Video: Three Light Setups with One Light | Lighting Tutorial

Hey guys, I'm Tyler Dengis and this is my friend Pablo Del Toro from Chicago Versi Media and we're gonna show you three different lighting setups with just two lights like the one we did in this video right here.
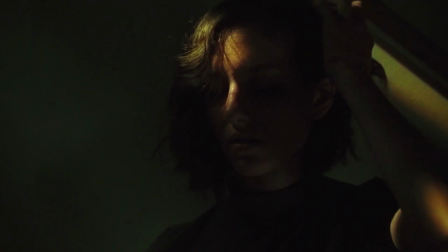0:11 My heart's been torn a thousand times.
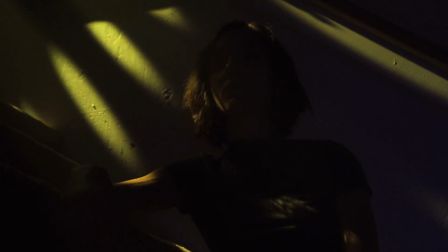0:16 But tonight, I will open it up once again.
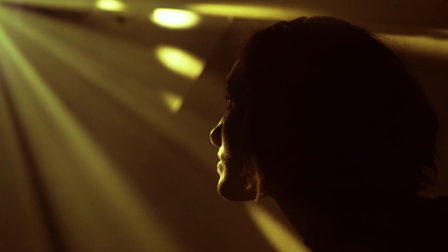0:24 Will this time be different?
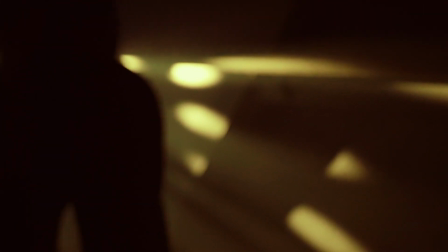0:30 I've waited so long.
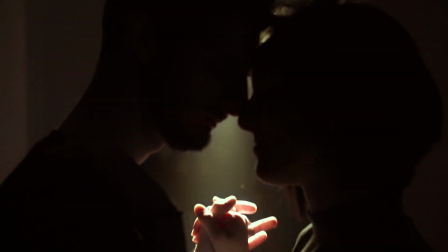0:35 He gives off all the right energy
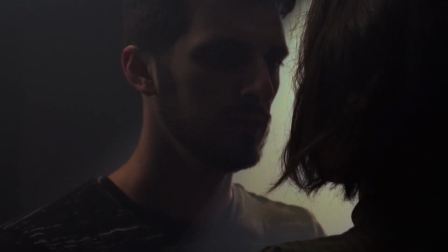0:39 But a kiss Will tell me everything I don't kiss on the first date
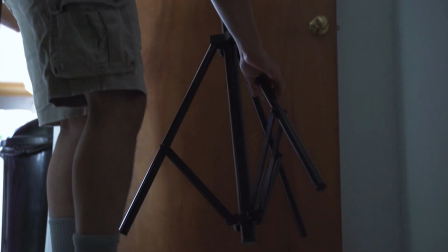0:46 So for our one light set up we used the Godox SLW60 and set it up on top of the stairs Then we attached a snoop with a cool pattern to shine it through
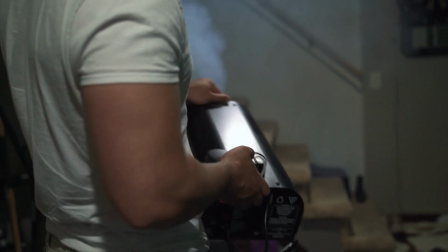0:54 and give us those light rays But of course in order to do that we had to fog the entire room first before
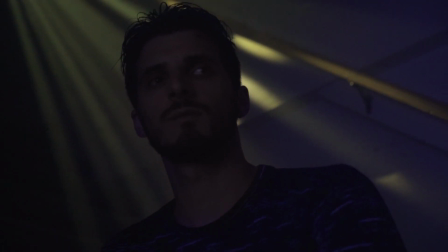0:59 to bring out the lights Cue Michael Bay's slow motion head turning And once we turned the lights off,
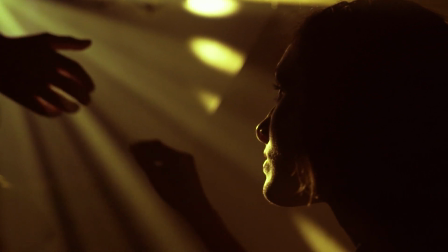1:05 we got this look without any additional lighting. What we found was, by shining the light behind her, looked better than the rays actually hitting her face.
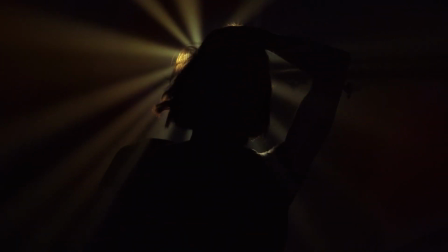1:12 It could be great for like a drama piece or even a music video. With the second Godox light, we bounced it off a reflector to add a little light to the subject on the right side.
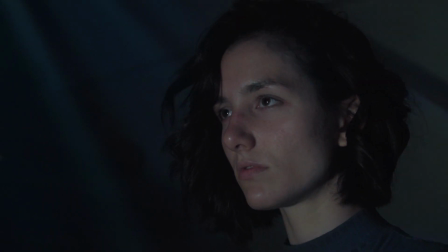1:21 While we didn't show it in the final video, we flickered the reflector quickly to bounce a cool light off her face like she was looking into a fire or a TV.
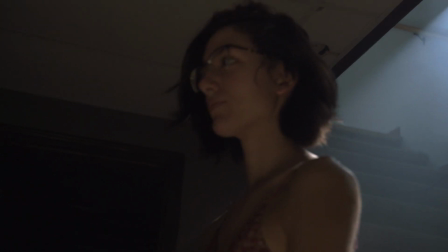1:28 So with that same light, we used it as a top light with the fogger shining down at the couple dancing.
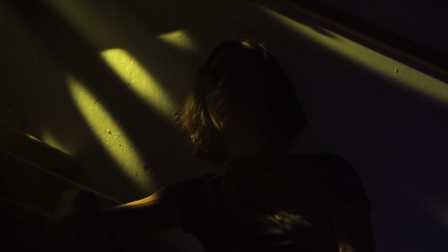1:34 This is the only thing we used for this shot. It was a cool little practice we did just with the lighting just to test out these Godox lights.
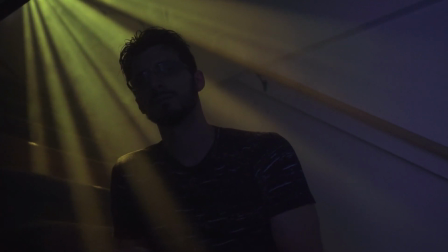1:41 They're fantastic and I really love these lights and even though that they're not really that powerful,
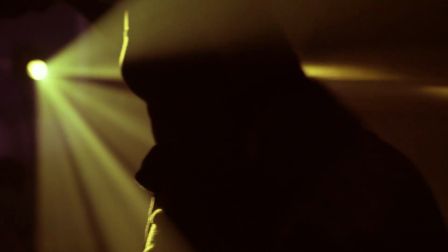1:47 in a dark room they just work beautifully and you don't need a whole expensive lighting setup.